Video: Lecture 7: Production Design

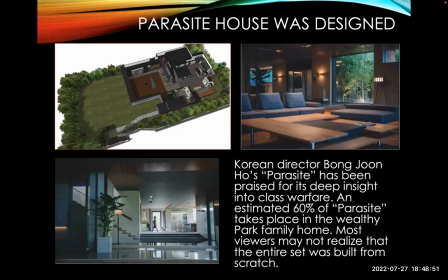1296s
Well, that house was built. it was built specifically to be shot for the film because they had very specific needs because of the hidden room and so forth so um they built it also so they could take it apart and shoot it the way they wanted so this is a fantastic example of
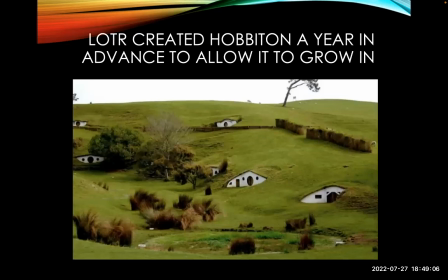1313s
production design um creating a real looking set on location this is from the lord of the rings where they went in and they planted
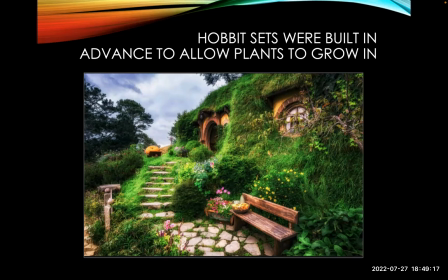1322s
the plants years in advance and they let them grow in they wanted the plants to have a full year or more before they began shooting they built this a
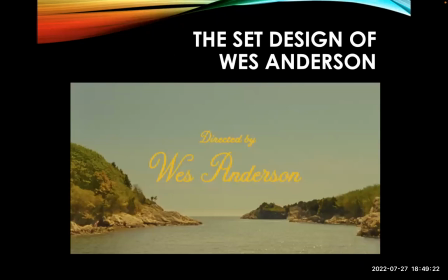1331s
year to two years before they began shooting and then they come in with props and fill it all in
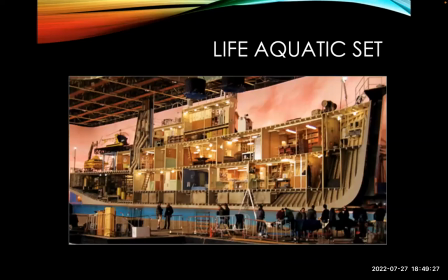1335s
so real quickly uh wes anderson has great set design so let's look
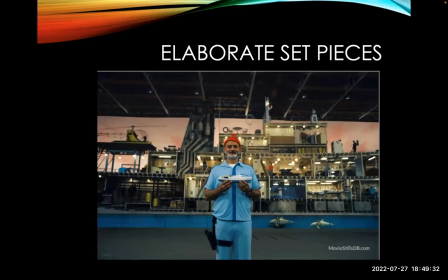1340s
at it this is the boat famously from life aquatic there's bill murray
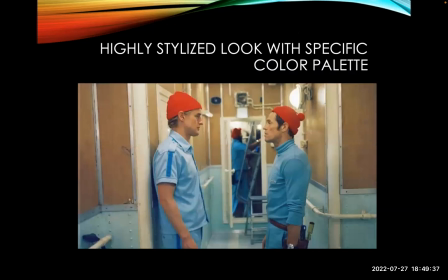1344s
in front of the set they built uh theatrical set pieces like these vehicles notice the color all that was chosen the
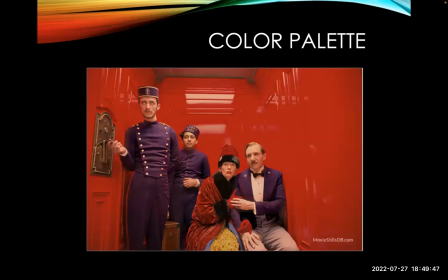1354s
fact that the color of the set matches the costumes that wasn't a mistake that was all planned in advance this is from grand budapest hotel he's he likes very flamboyant characters and color this is an example of formalism he's not
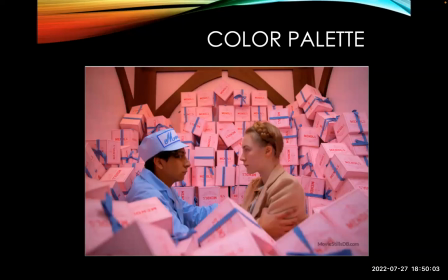1369s
trying to be realistic or accurate to the time period, he's playing with it through formalism,
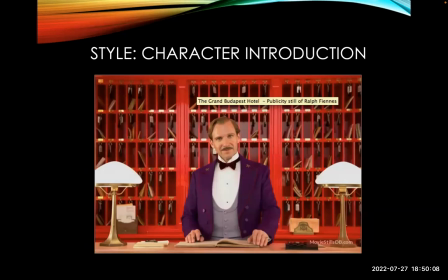1376s
using color to express emotion and character. So here we see, here's the character introduction for our main character.
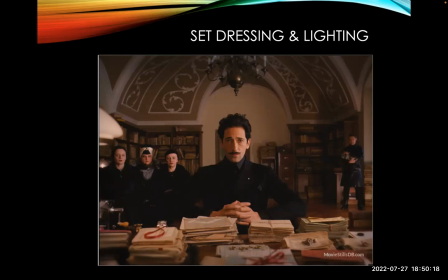1386s
Here's a character introduction for one of the villains of the film. Notice how the tones are darker and the look on his face is serious. The look on his face is very happy, very colorful. So this tells us a lot about character with just the production design.
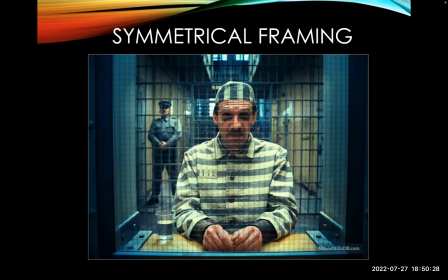1400s
Remember, we'll see a lot of symmetrical framing in Grand Poudapest Hotel. That's something to pay attention to.
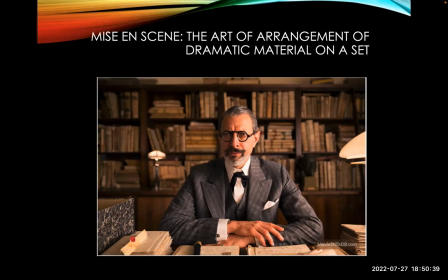1406s
And just the mise-en-scene, all the little things that are added here, the lights, the books. That doesn't happen by accident.
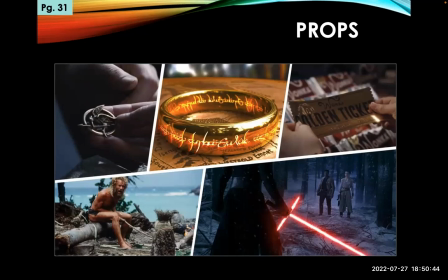1412s
Someone had to plan that. Now we're moving on to props. Props are a very important part of filmmaking.
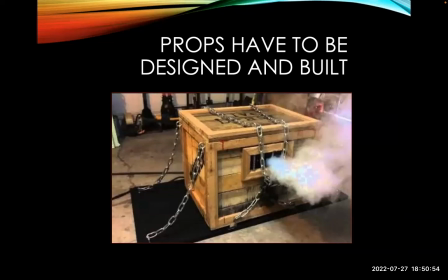1421s
And they really make things come to life. And they all have to be built or found.
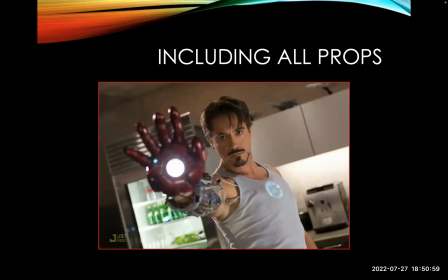1426s
they're often designed and built especially specialty props and they have to work like this one had to be able to spew smoke as well as CGI they do actually build some of the physical props that Tony Stark uses in Iron Man okay so when it's on his body like that it's just easier
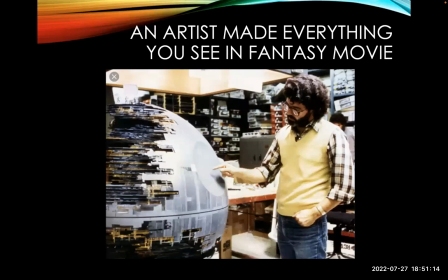1443s
to build something when he's flying through the air and he's got his face covered that's CGI here's the Death Star from Star Wars that had to be built including a destroyed version okay So you had a perfect version.
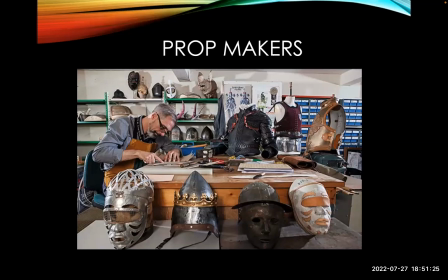1455s
You had a broken version. Prop makers are all over Los Angeles, California, really the world. They can work from anywhere. They receive the drawings and they execute the design or they come up with the design.
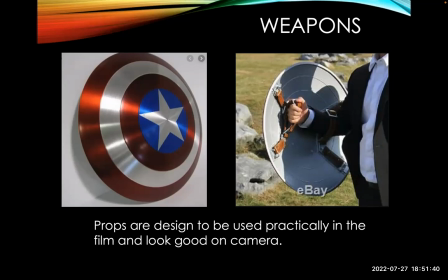1467s
Here's one of the props from Ghostbusters. Here's, of course, the famous prop of Captain America.